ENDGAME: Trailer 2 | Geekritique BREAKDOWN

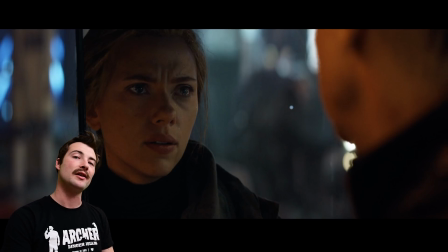She appears to have 4 or 5 different hairstyles throughout just this one trailer alone. And I'm going to try to break down what I think it all means. This particular scene probably happens within the first 20 minutes of the film.
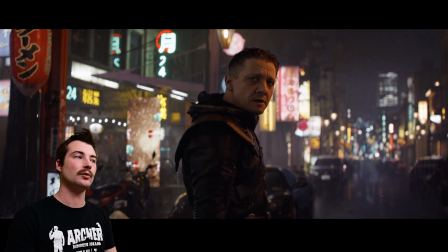It occurs in Tokyo, and we have more proof of that later in the trailer.
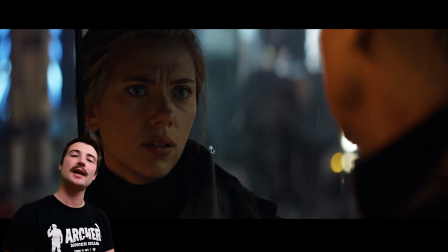But her hair appears to be about the same length as it was in Infinity War during the battle in Wakanda. I can't be too sure because she has it up in a bun, but the bangs in front look to be about the same length, as similar to length to what we see later in this trailer,
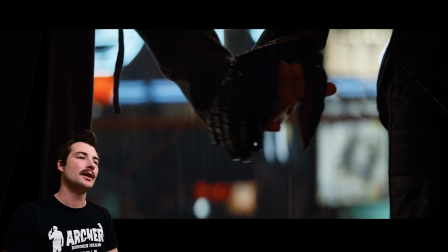actually. So looks like she's grabbing Clint's hand. I don't think this is a romantic kind of gesture.
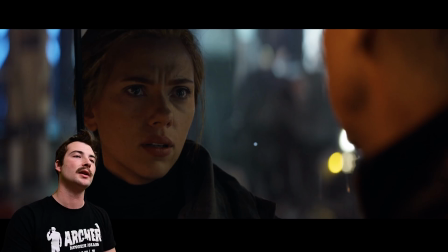I think it's just like these are two warriors who have seen a lot, way too much for any human to have seen. And the only thing keeping them together is each other, basically.
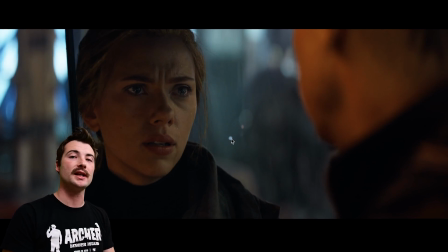It's a shared connection that really only they can have as super spies,
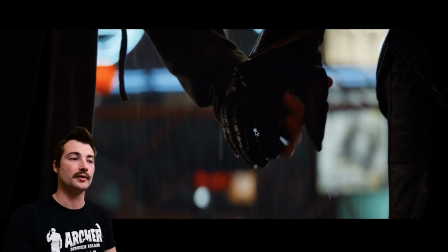as heroes in a world of superheroes that, just happen to keep up.
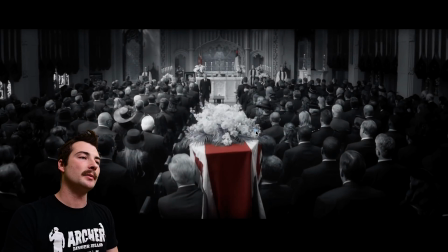So I really like that. Here we get a little clip from Civil War.
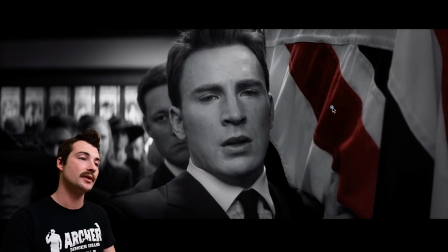They really highlight the stripes here. This is an emotional scene.
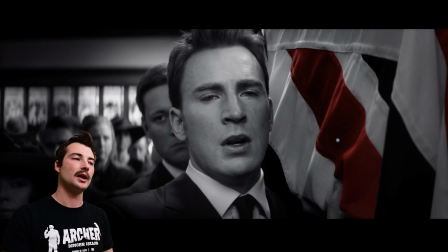You can actually hear the voice of Peggy Carter in this scene, Haley Atwell, which is a callback to when she said it in The Winter Soldier. A lot of people have speculated that maybe we might be getting a flashback or something to that effect with her included.
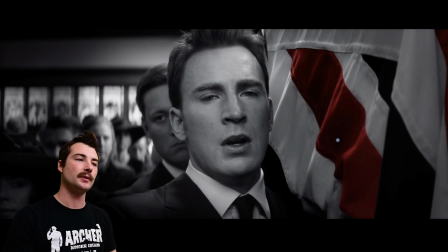I wouldn't put it past Marvel. That's part of Steve's arc. A lot of people have asked in the comment section whether or not I believe that Captain America is going to die. I think probably the best ending for him would be to go back in time
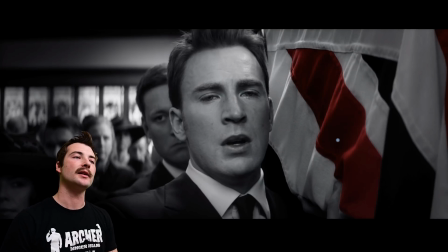finally get that dance with Peggy Carter, and live out the rest of his days wherever that is. Whether he's going to die or not, I don't know. But I would probably say he's at the top of the list of actors to, finally leave the MCU after completing their contractual obligations.
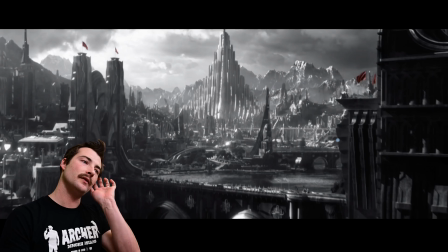Now here's a really interesting shot of Asgard from Thor Ragnarok.
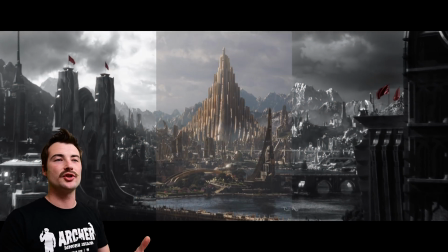And why it's so interesting is because they've completely changed the color of the flags over here for whatever reason.
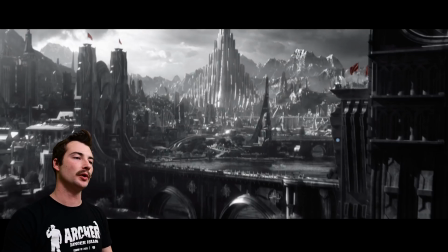What I think they're going for with Thor's,
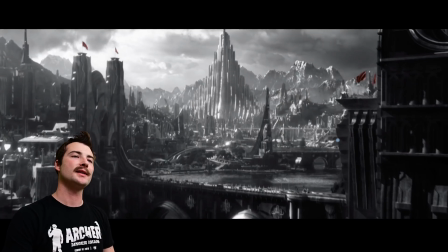black and white and red scenes is that Thor is a royal character.
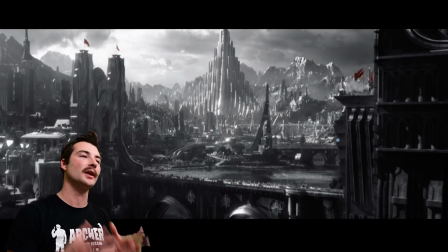This is his people, his home world.
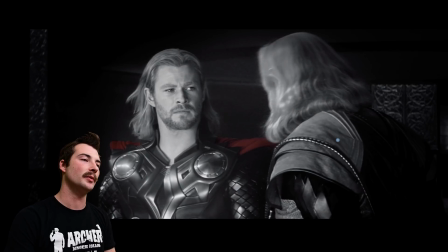And you could see that in this shot from Thor, the first Thor from 2011.
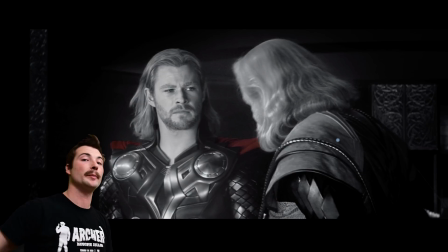When Odin strips him of his titles, he rips the cloak off of his back. And that signified that he lost the title to the throne, which he was about to become king into. So I think that's probably what these scenes with Thor signify.
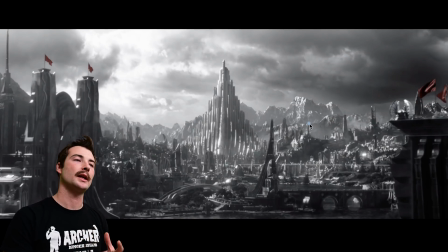Now, what all that means with Tony Stark and his heart, his vascular system, with Captain America and the Stars and Stripes, the American flag, with Thor and these country banners, and his title as a royal entity of Asgard.
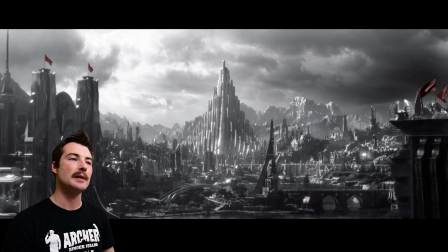What does that all mean? I can't be sure, but I think it has a lot to do with symbolism. And obviously, you can make of it what you will. There's a number of ways you can make of this.
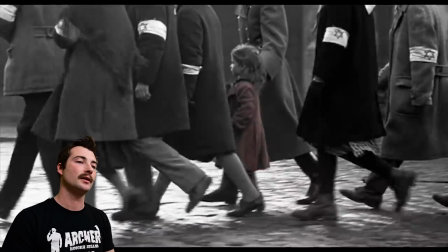In Schindler's List, it was a black and white film that very sparingly incorporated just brief shots of red.
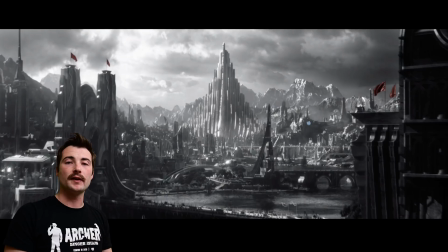And to great effect. It was a great film.
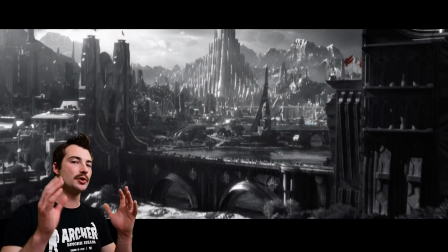But another way of looking at this is just as a visual for the audience to realize, oh, this happened in a previous film. I think Jenn made that point in our trailer reaction where she said, I think that literally just means to the audience that this doesn't take place in this film.
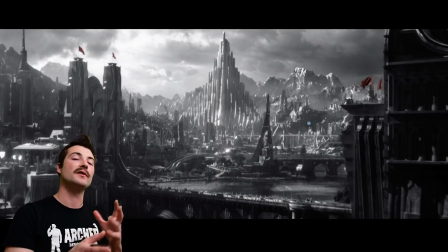Don't get your hopes up with these scenes. Don't be confused for the casual movie-going audience.